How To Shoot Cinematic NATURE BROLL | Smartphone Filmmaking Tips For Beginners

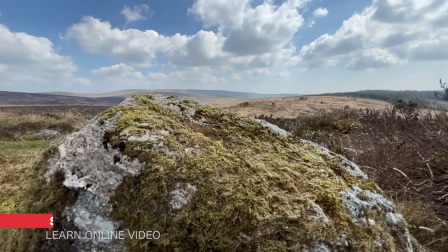(0:00)
Hey everyone, Steve here from Learn Online Video, and today I'm on Dartmoor National Park in the southwest of England, where I'm going to be showing you how to shoot cinematic B-roll using a phone.
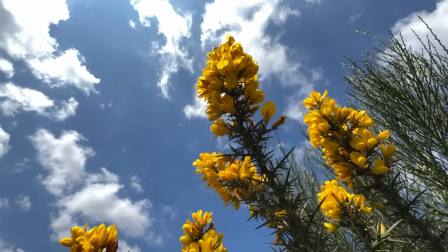(0:10)
I'm going to be showing you how you can capture smooth handheld footage that makes your videos stand out.
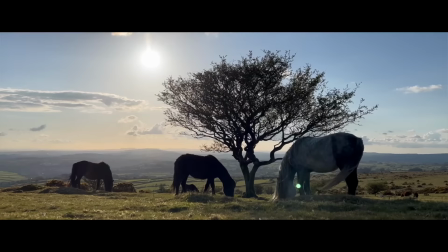(0:15)
I'm going to be showing you how to capture each shot, and then at the end of this video I'm going to edit all of this footage into a short cinematic sequence.
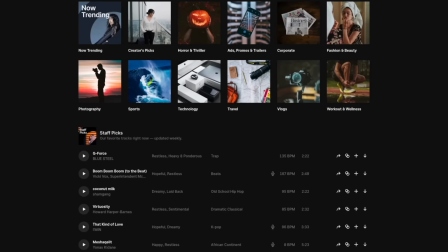(0:22)
Today's video is sponsored by Epidemic Sound. This is where I'm going to be getting all of my music and sound effects for the final sequence. Okay, so you arrive at your location, you want to capture some B-roll, some cinematic shots for a sequence. Where do you even start? Well, think about the story that you're trying to tell, and then think about the shots you'll need in order to best tell that story. Okay, so this is a pretty good location to get an establishing shot and set the scene. We've got a nice vast landscape, sums up Dartmoor pretty well. We've got the forest in the background. We've even got some grass here that we can use for foreground and create depth.
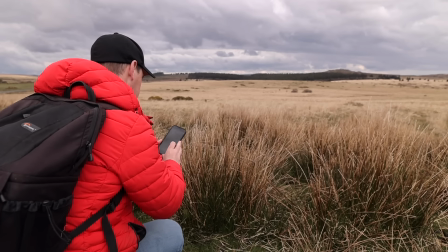(0:58)
Using depth and movement in your shot can make a huge difference to the production value of your footage.
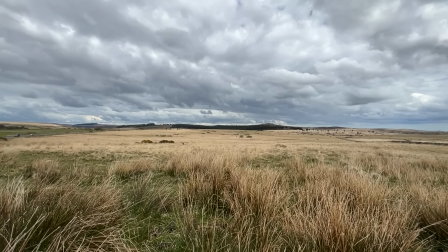(1:02)
Take this shot here, for example, a static shot, no movement or depth.
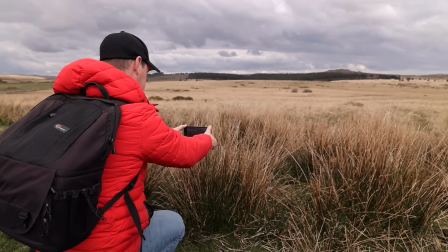(1:07)
Now here's that same shot, only this time I'm going to use this grass as foreground to create depth and then lift my camera up to reveal the landscape.
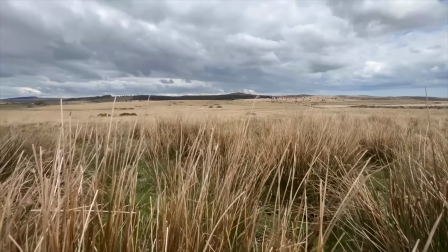(1:15)
Just look at the difference that this makes to the shot. We now have smooth cinematic movement that reveals our location.
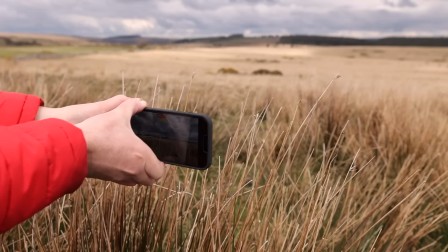(1:21)
Also, whilst I'm here, I'm going to switch to slow motion mode and capture another shot pulling back. It only takes a few more seconds to grab another shot, and you never know what you might need in the edit. Okay, got another tip for you here, okay, and this is all about movement. How can you add more life and movement to your shots?
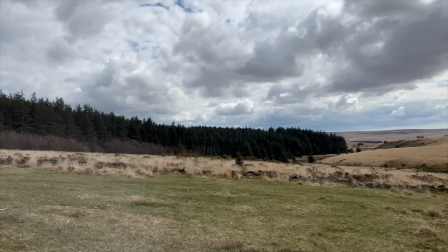(1:36)
Let me give you an example. I'm currently shooting up here. This is the shot, and as you can see, there's not much movement in this shot. And look, if that's what you're looking for, then great, this shot works well. But for me, I'm always looking to see how I can add more movement to my shots.
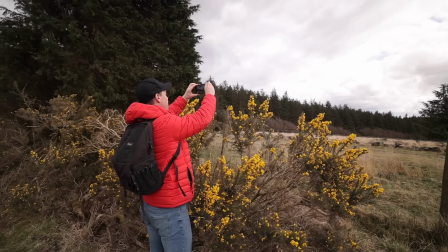(1:52)
So look, by simply repositioning my camera and lowering it down,
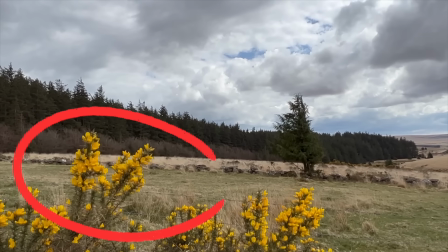(1:57)
we've now not only added foreground to this shot, but we've also added movement. Okay, let's head towards the forest and capture some more footage. I'm going to start with a shot pointing up, push forward, and then tilt down.
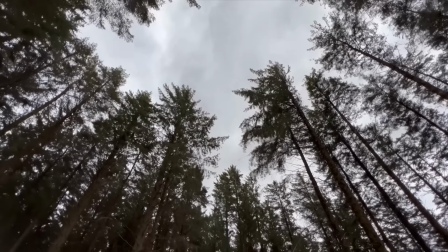(2:11)
I thought this could be a nice way to transition from the outside of the forest to the inside.
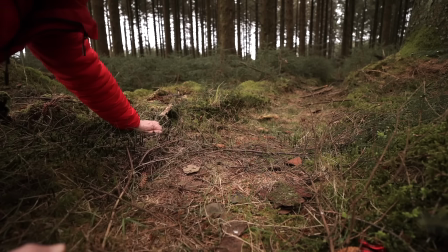(2:19)
Okay, let's get a little bit more creative, shall we? Now, since the theme of today's video is nature, let's capture a shot nice and low, pushing forward,
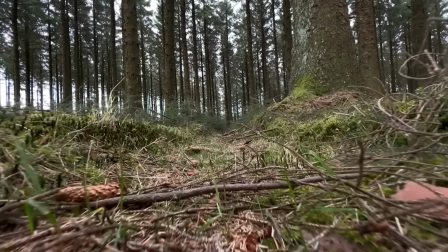(2:27)
almost a POV perspective of an insect or an animal scurrying across the ground.
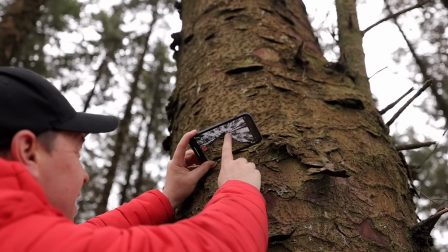(2:34)
Let's also do the same to this tree. Try to capture the world in a way that it isn't usually seen.
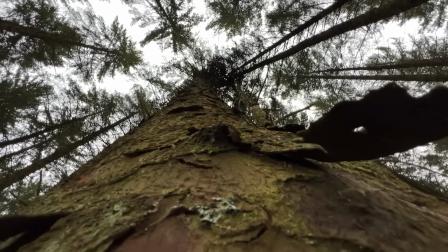(2:39)
Look for unique and interesting perspectives. Shoot in slow motion, move your camera in unusual ways. This is what's going to make your footage stand out. Now, although today's theme is nature, you as a videographer or a filmmaker are still in control of the style, the mood, the camera movement, and the information that you want to get across to your audience.
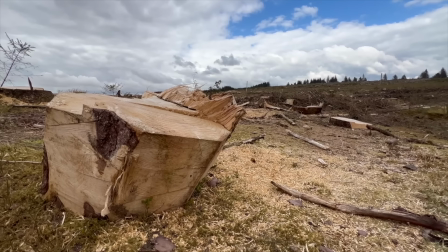(2:57)
So for example, do you want your film to be sad about deforestation, about how upsetting it is that nature is disappearing?
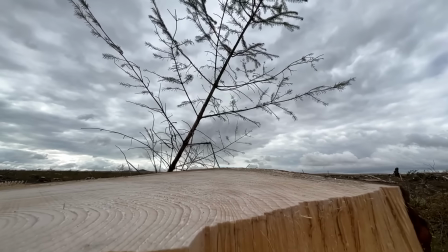(3:03)
You could, for example, have a close-up shot of a cut-down tree. You could add sad music, sound effects, and a dark, moody color grade to help emphasize the sadness.
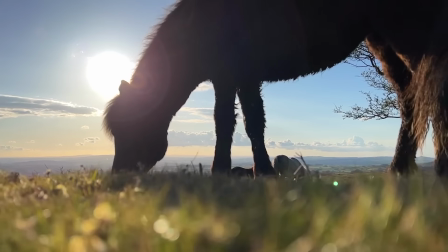(3:12)
Or you could just keep your sequence happy, colorful, and full of life. As a creator, the choice is yours. The way you move your camera, your focal length, your frame rate, all of the decisions that you make on your shoot will have a big impact on how your audience feels.
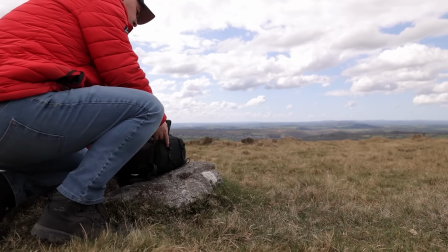(3:28)
Okay, now it's just about lunchtime here and I'm starting to get hungry, but I want to maximize my time on this shoot.
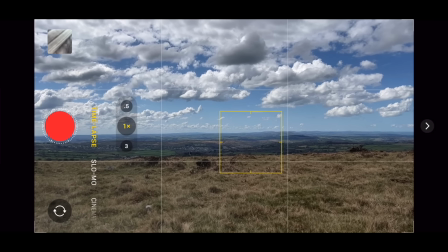(3:34)
So I'm going to put my camera in time-lapse mode, tap the screen to lock focus and exposure, and then rest it against my camera bag and hit record.
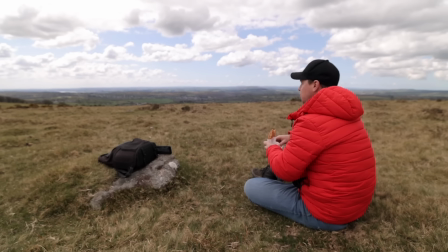(3:42)
I can now sit down, have a bite to eat, let the camera do the work, and this is the result.
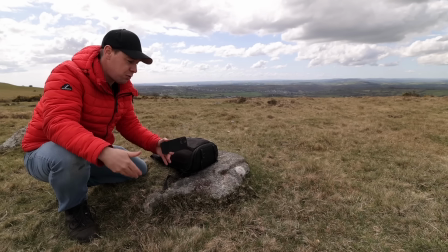(3:51)
Also, talking of maximizing your time, look, whilst we're here, let's capture more than one shot. We've got a time lapse, but it won't take any more than 10 seconds to get 2 more shots.
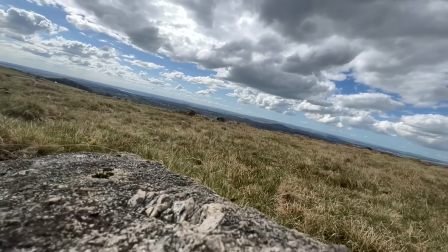(3:59)
I'm going to grab a slow motion shot using the wide angle lens pulling back, and I'm going to do the same, only this time sliding from left to right.